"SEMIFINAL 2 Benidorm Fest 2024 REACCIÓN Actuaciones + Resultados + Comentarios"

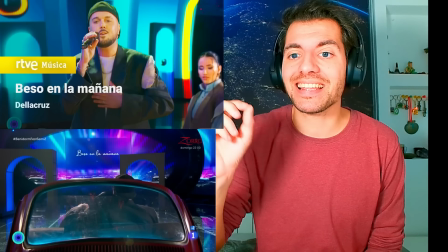Oh, y acaban así Ay, mira, me mola el detalle de estar viendo en un cine de coches y ponía besos en la mañana
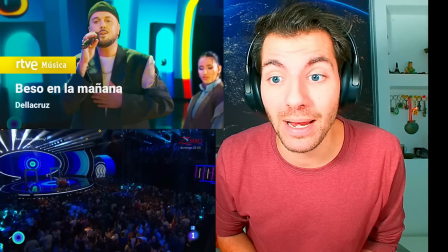el título de la canción como si fuese el título de la película mira que poco aplaude el público
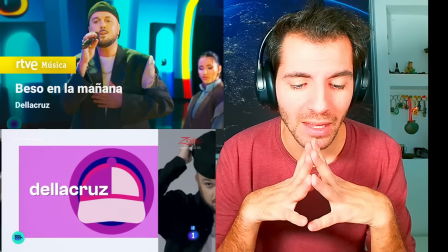oh que pena pues en verdad me da mucha pena y me da pena porque al final él tenía una canción que no es competitiva ¿vale?
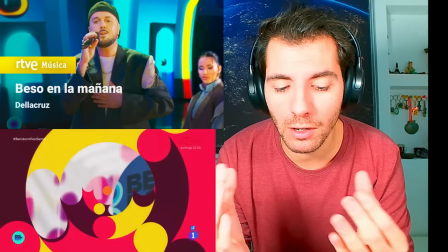pero era una canción comercial y este festival le iba a servir como promoción y al final aunque no tuviese una canción competitiva le podía servir como promoción a
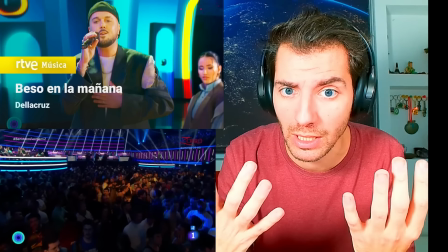la canción para funcionar en ventas a él como artista, incluso a él como compositor y sin embargo como no le ha sentido la actuación bien porque no ha transmitido
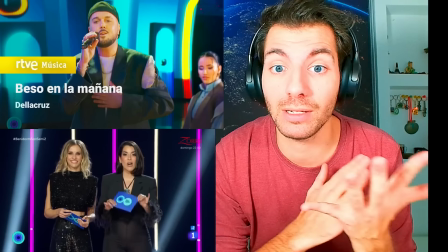esa fiesta y no ha conectado ya creo que ni le va a funcionar la promoción para que a la canción le vaya bien entonces
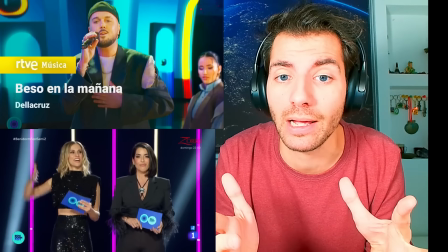me da pena porque al final aunque no tengas una canción competitiva yo quiero que lo hagan bien,
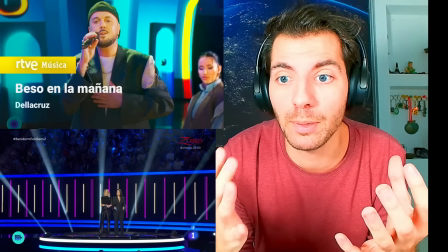que le salga bien la promoción para que aprovechen el festival y la repercusión que tienen
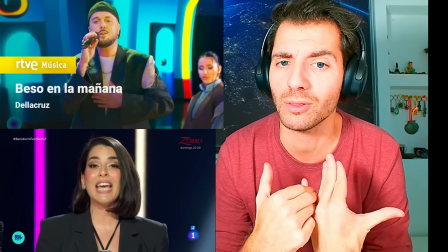y al final que tengan un buen recuerdo y estén orgullosos de su actuación creo que ha intentado hacer algo que
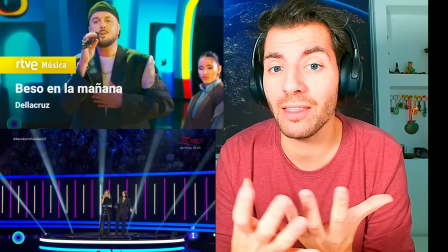no va con él se ha vestido con un look más joven ha intentado creo que ser algo que no es y por eso se le notaba tan tenso y no tan a gusto,
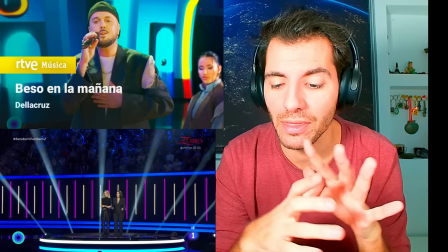al final si esto no va con él, que no hubiera traído esta canción comercial o lo hubiera hecho así que lo hubiera hecho como a él le nace, creo que ha intentado forzar una imagen y una performance que no es lo que suele hacer él como artista porque él no ha sido creíble y lo peor de todo es que solo llevo dos y sinceramente creo que va a quedar último en jurado, televote y demoscópico
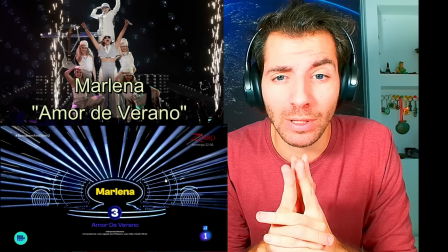Vamos con Marlena Pues la segunda canción Con más reproducciones Con más streams
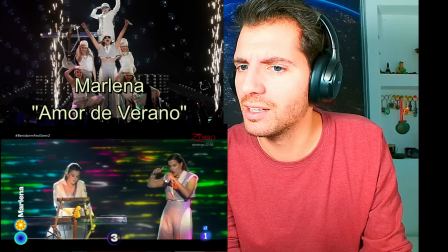Empieza rollo gay Era el marco de la bandera gay A ver
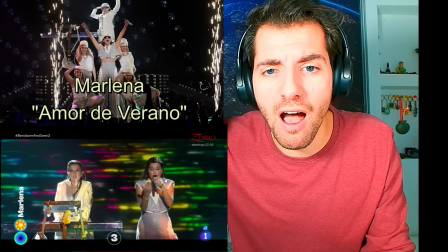Carajo
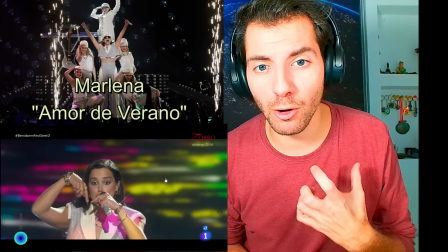No me gusta Estos cestos de lo que está cantando Joder Que botan nasal porque hacer esto de los gestos es como muy amateur, ¿no? es como decir fuerte y haces fuerte
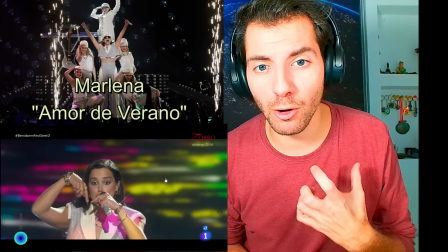vale es un fondo muy disco me puede llevar al club de Ibiza y no sé si está nerviosa o que su voz es muy aireada
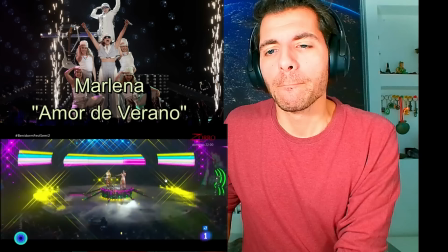y además abusan mucho de la nasalidad en los finales y quedan un poquito feos en lo sincero imagino que será su estilo personal pero tiene que mejorar eso voy a hacer un tuan sabes no tanta nasalidad
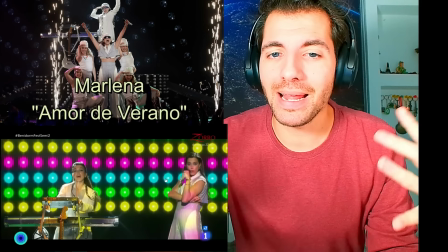a ver me gusta el rollo club discoteca pero sin bailarines y sin frente queda muy vacío muy raro
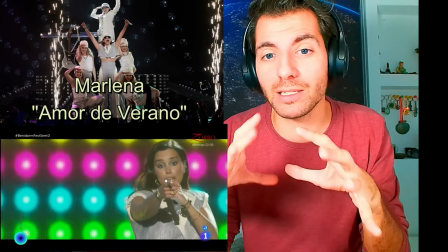entonces me mola para el inicio pero creo que esto de estar ya las dos como un concierto con una
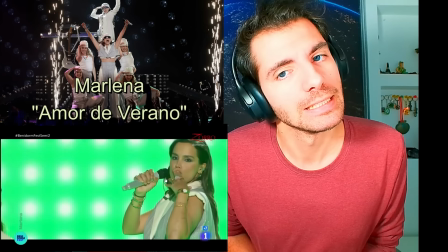discoteca que es lo que dije que no quería que hiciera corta pues
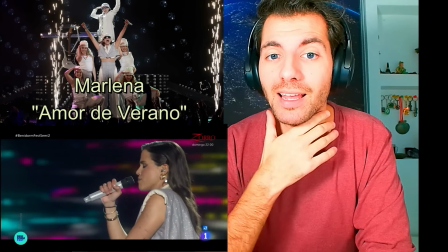No le ha salido el falsete Y se le ha cascado la voz
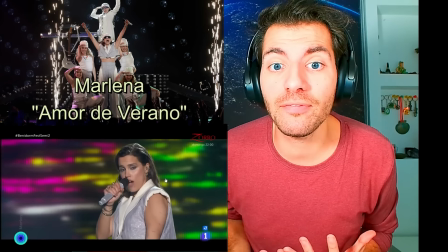Y además Falta la fiesta, es otra canción de fiesta Me faltan imágenes De verano,
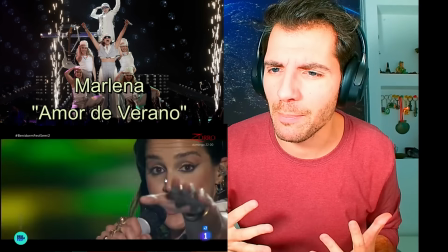de playa No me está llevando ni al verano, ni a la playa Ni a fiesta
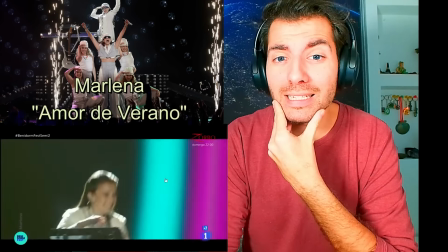¡Vamos! Estoy todavía en mitad de la actuación Pero lo veo mal, ¿eh?
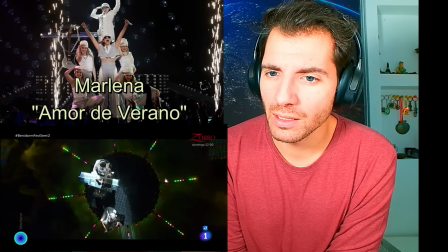Y mira que está chula La escenografía Recreando un club en Ibiza Pero
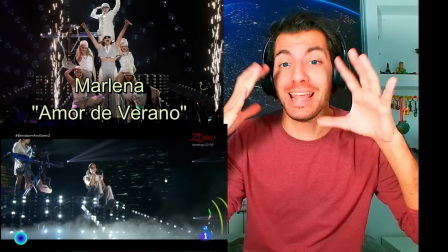Se culo pasar y ponen un culo
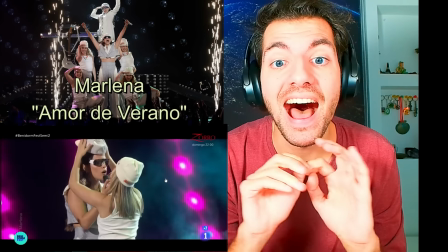Uuuuh Que se besan Ah, genial Nos miramos tan dulce y se ponen las gafas de sol ¿Sabes?
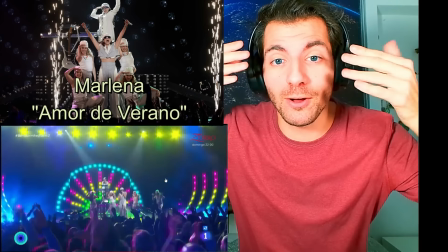Sí, sí, nos miramos dulce Pero dame las gafas para que no te mire
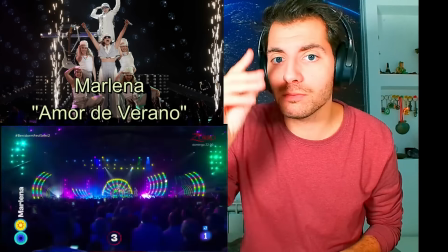Este rollo Ahora con bailarines tenía que haber estado Desde los 30 segundos Hasta el final No ahora al final
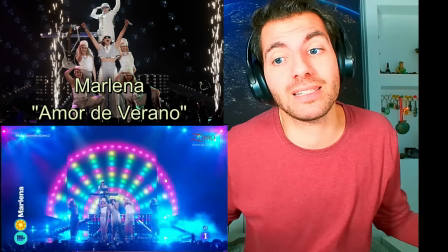Porque no hemos sentido la fiesta hasta ahora Ya es tarde